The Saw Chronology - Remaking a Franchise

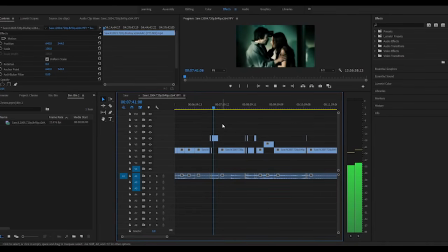There is also a revelation from Saw 6 that Amanda, John's protege, was with Cecil on the night and encouraged him. This involves bouncing between Saws 4 and 6, where the ideas were introduced, then expanded upon. Saw often does this, where a movie or two later, a character will be shown in a scene that they were not previously in.
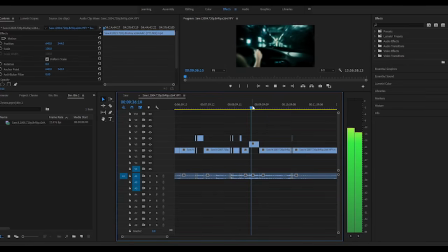John's life goes quite badly after this, as he falls into a depression and is then diagnosed with cancer. Finally, he attempts to unalive himself, but in fact re-alives himself with a car accident, becoming Jigsaw. His first test subject is Cecil, although the trap is crappy and falls apart.
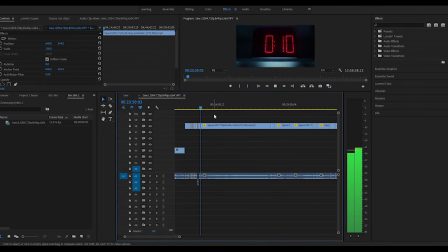Then we get the trap plot of Jigsaw, without any of the mystery of how John Kramer is alive. We also have the first apprentice in the form of Logan, although given he's only in one scene, apparently they didn't work together long.
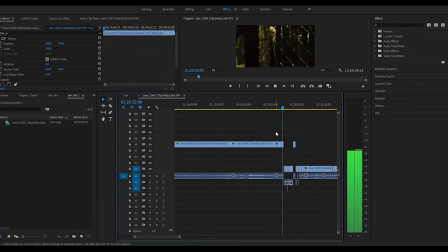Next is Saw 5's Hoffman backstory, and then approximately an hour and 20 minutes in, we get the first scene from Saw, with the barbed wire trap. This is one point where I disagree with the Saw wiki, which says the scene of Hoffman and Jigsaw discussing traps is before the barbed wire,
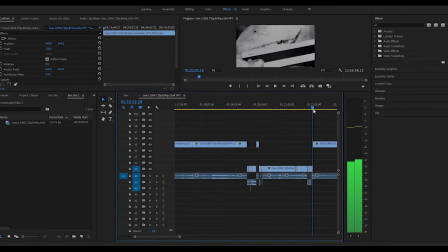but given the setting and the pin light, it should be placed before the fire trap, another Saw 1 classic.
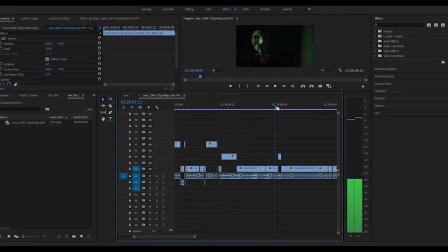There is then the making of Amanda's trap from Saw 3, and then her playing the game, and finally, Jigsaw apprenticing her. We then get closer to Saw 1's main plot, with Dr. Gordon being interviewed by the police. They also find Jigsaw, but don't realize that Mr. I'm not a murderer has hidden blades and shotgun traps, and he gets away.
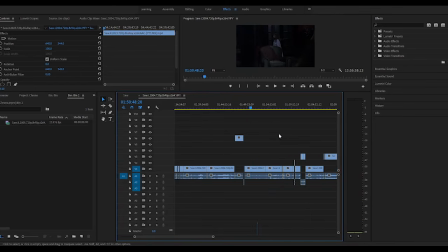Jill meets Amanda, and then we're at the beginning of Saw 1, with Gordon being kidnapped, then Adam. Just before the beginning of the bathroom, I put an intermission in, just about 2 hours in. There are 5 of these, because the total runtime excluding credits is 15 hours.
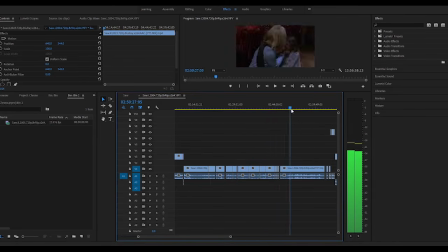Aside from where flashbacks were removed, Saw 1 plays out the same, and then the ending montage was taken out, with some shots re-edited. We do get to see the immediate aftermath of the game instead of cutting to credits, with Gordon crawling away, cauterizing his leg, and then being saved by Jigsaw.
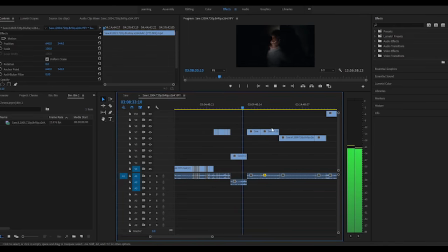Adam is also saved by Amanda, in the form of being murdered by her. We get some backstory setting up Saw 6 and Saw 7, and then basically the entirety of Saw 10 plays, with very few cuts. The prelude to Saw 2 then occurs, with Gordon performing surgery to set up his opening trap.
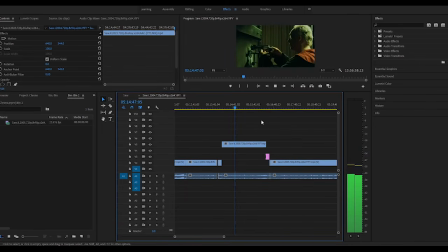There's another intermission, and then the nerve gas house happens, the trap plot from Saw 2. It's a twist at the end that it was pre-recorded, and not at the same time as the cop plot of the film, but here, there is no twist. This did mean a large amount of cuts between the two sections, so the editing here is a bit rougher than other places.
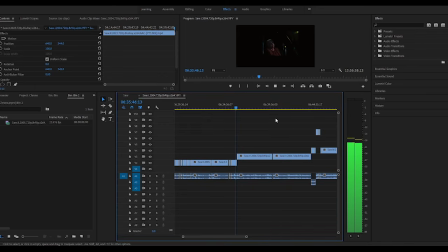As an epilogue to Saw 2, we have the bits from Saw 3 and 4, which come immediately after, showing Amanda leaving Detective Matthews for dead, then Hoffman rescuing him and sticking him in a 19th century jail cell. This is the start of the 3/4 timeline, so things bounce back and forth quite a bit.
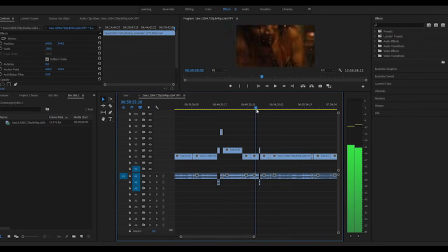We also have some flashbacks from Saw 6 and Saw 5, adding more backstory and interactions between Amanda and Hoffman. Also in the middle here is the one after credits scene from Saw 6, where Amanda warns Jeff's kid that Hoffman is evil. It's unclear whether this had any impact on the franchise, but it's still here.
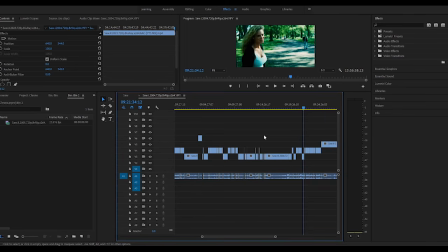Saw 4 bleeds directly into Saw 5, where Hoffman is the hero.
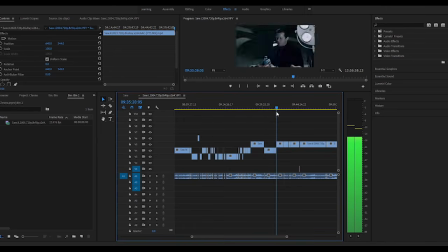Saw 5 is probably the second least changed of the franchise, as the trap plot is essentially disconnected from everything else, but occurs at the same time as the cop plot. Saw 6 then happens, again largely unmodified, excepting the moved flashbacks.
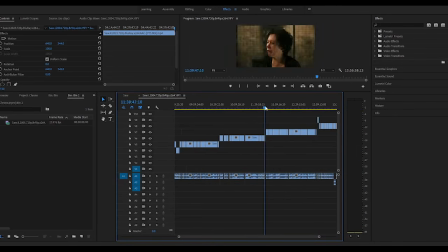This is one of the larger payoffs, as the twist at the end is spoiled by the sequence after John is denied coverage, about 10 hours before. We then get to Saw 7, Hoffman kills everyone.
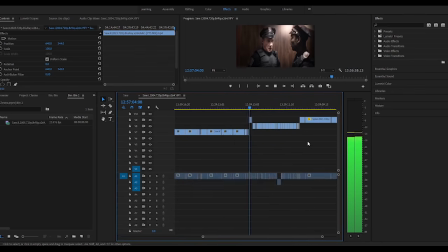The twist at the end with Jordan being Jigsaw's final apprentice is diminished, making a bad film even worse. Frankly, these last 3 films, 3D, Jigsaw, and Spiral, could be skipped, and little of value would be lost, but c'est la vie.